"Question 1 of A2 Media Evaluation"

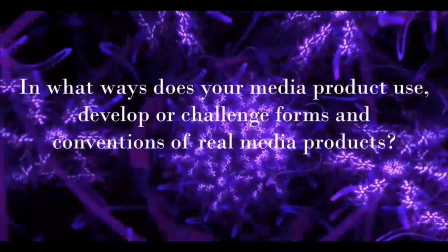[0:03]
In what ways does your media product use, develop or challenge forms and conventions of real media products?
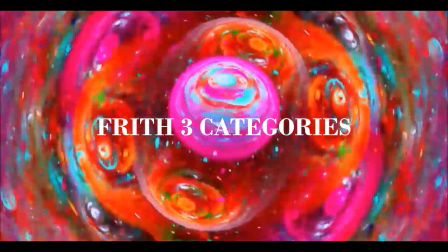[0:13]
In many conventions, music videos tend to follow at least one of this three categories.
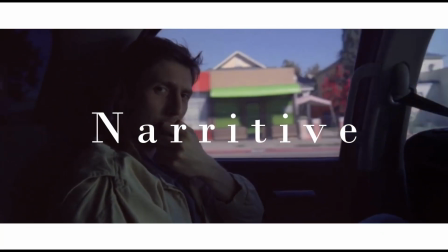[0:20]
For example, Florence and the Machine's video, What Kind of Man, follows a narrative structure.
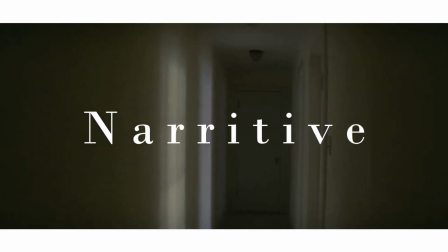[0:26]
It shows her trying to find herself and how the relationship's failing.
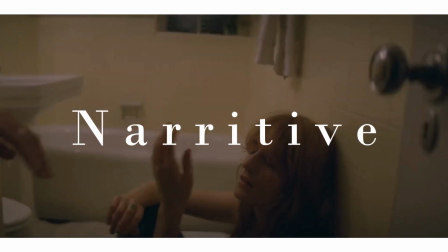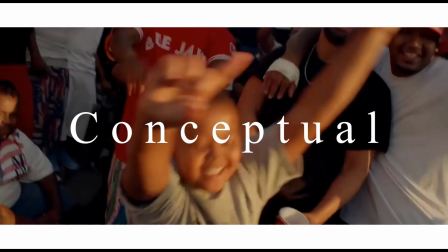[0:38]
A different example would be The 100 by The Game and Drake.
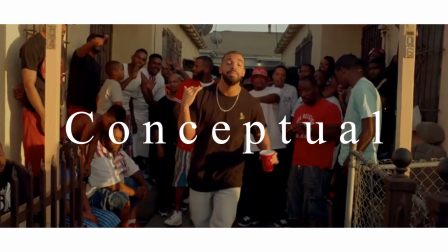[0:44]
This is more conceptual. It shows a more type of vibe and a tone rather than an actual story.
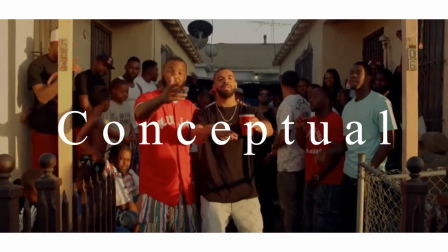[0:50]
It's set in a street and there's a gang that surrounds the rappers. It connects with a lot of people that like the music,
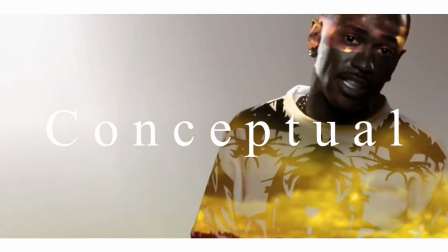[1:01]
which is something also present in the Big Sean Beware video, which is something I also try to replicate in my own video.
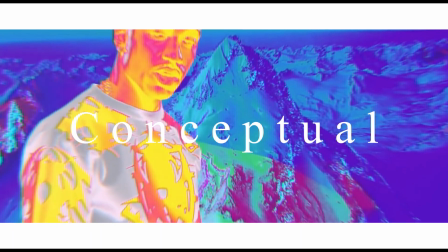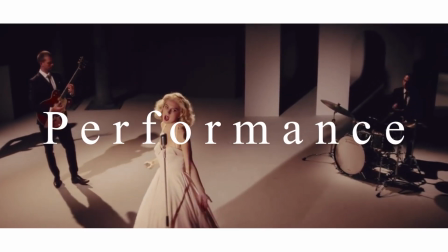[1:15]
Another different category would be performance. An example of this would be the Daniel Caesar song Get You.
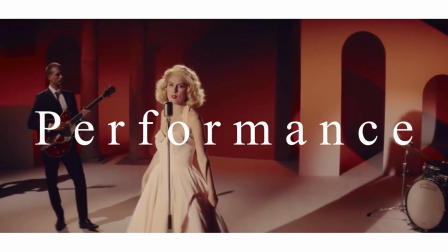[1:22]
This shows the artist singing in front of a crowd.
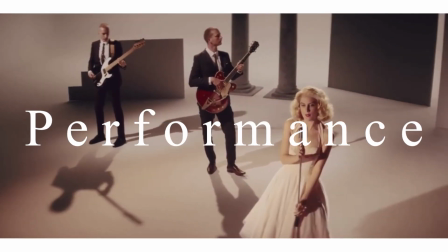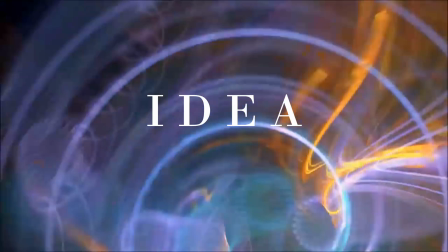[1:33]
I initially wanted to do a narrative story of two brothers that were plotting to kill each other
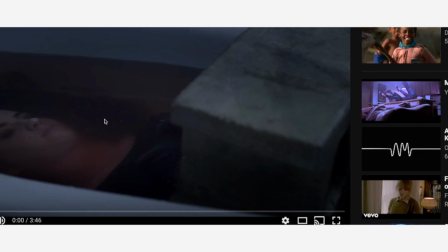[1:39]
to the song Breezebox by Alt J. I thought that the narrative was going to be really slick and smooth.
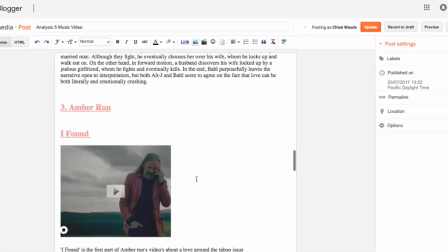[1:45]
However, during my research and my post-production, I found that this was going to be harder than I thought.
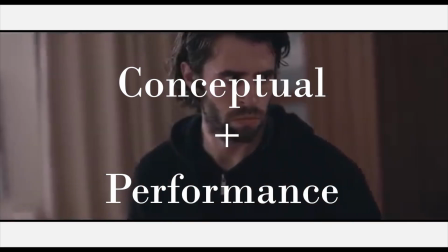[1:52]
Narrative is a very hard category to go down, so I changed it to conceptual and performance to the song I Found by Amber Run.
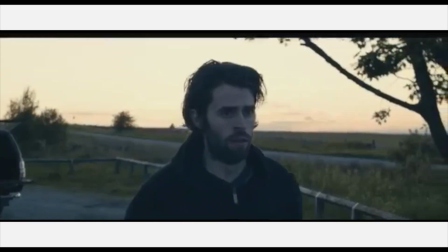[2:00]
This gave me the ability to explore camera angles rather than focusing on the story.
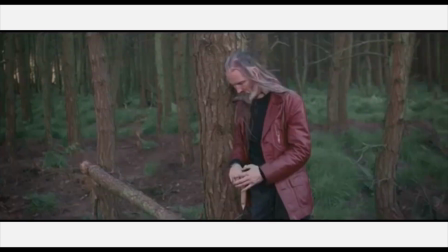[2:07]
It gave me also the ability to test
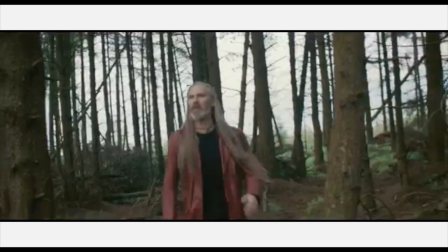[2:11]
out my filming techniques and gave me complete control over the editing.
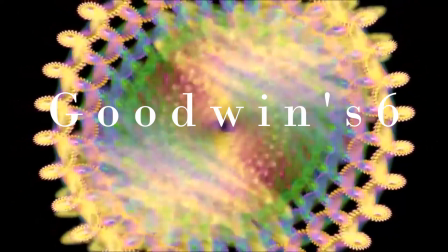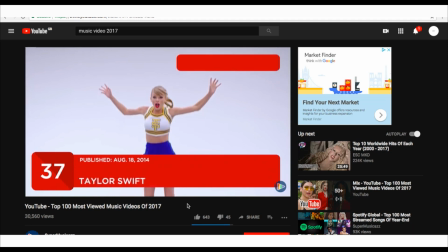[2:24]
In Goodwin's 6 feature theory, it says that most music videos use the same shots, themes and techniques to get a certain effect.
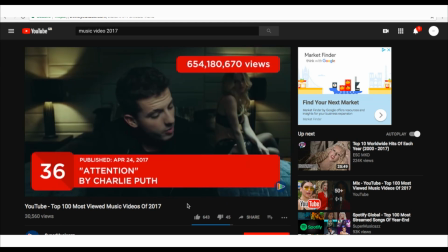[2:33]
Successful music videos usually conform to these features. Therefore, I chose to also do in order to make it as professional as possible.
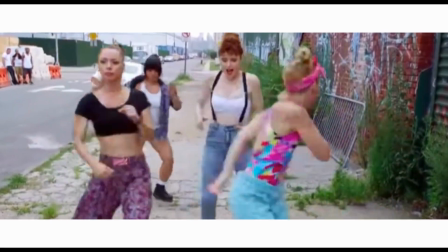[2:41]
In many music videos there's a variety of shots, but mostly mid-shots and close-ups.
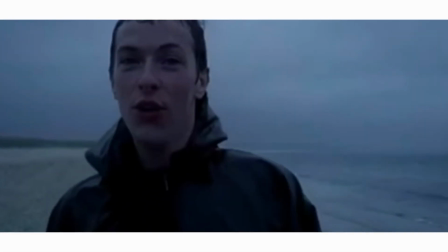[2:47]
Taking inspiration from this, I chose to do exactly the same in my music video, as it focuses on the singer's mouths and lips when they're lip-syncing.
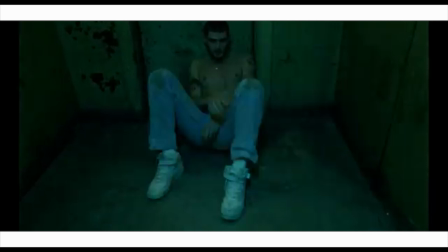[2:56]
An example of this would be the Troye Sivan My video.
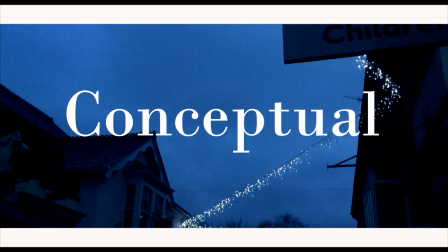[3:04]
As my video was also conceptual, there was a lot of location shots from the research I did.
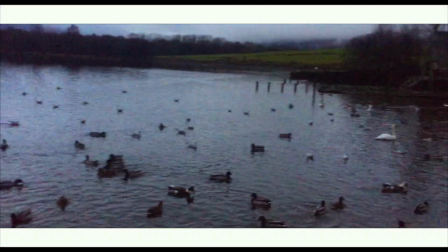[3:11]
Establishing and tracking shots were used the most.
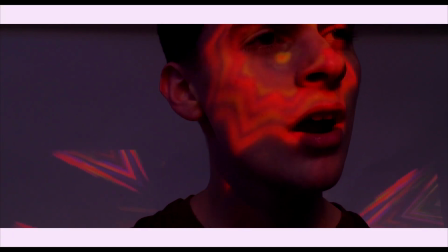[3:18]
In music videos, I saw that a common convention is swift, focused camera movements and editing that adds to the theme.
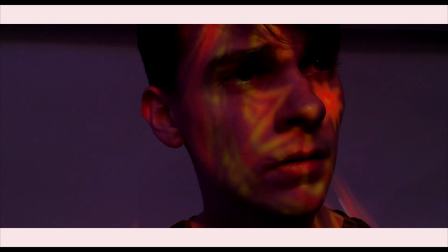[3:26]
I used a lot of close-up shots, as this shows the moody facial expression on the boys.
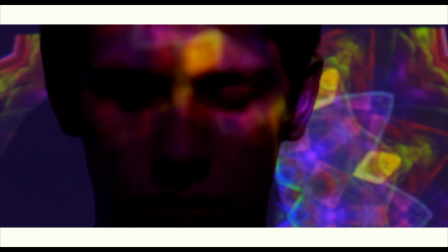[3:33]
The video is conceptual, so it also adds to the mood of the video.
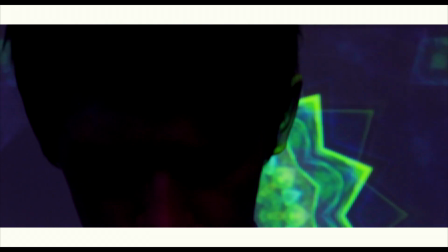[3:37]
I achieved this by using extreme close-up shots quite often to get across to the audience the tone of the music video.
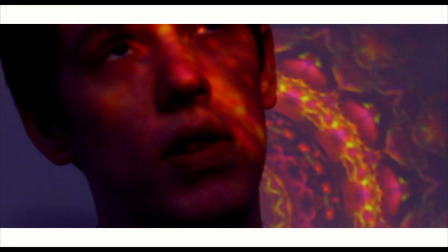[3:46]
I also found in my research establishing shots of nature and other places that fit the tone were used.
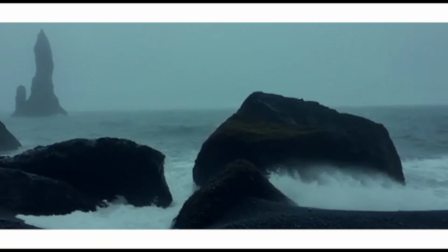[3:53]
Therefore, I tried to use a variety of angles while achieving this.
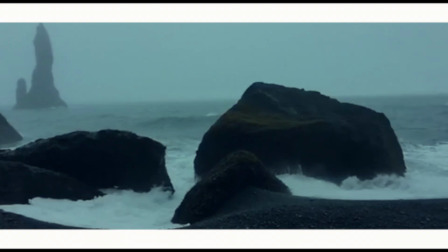[3:59]
However, I did not use as many as I could have because I wanted to focus on the singers as much as possible.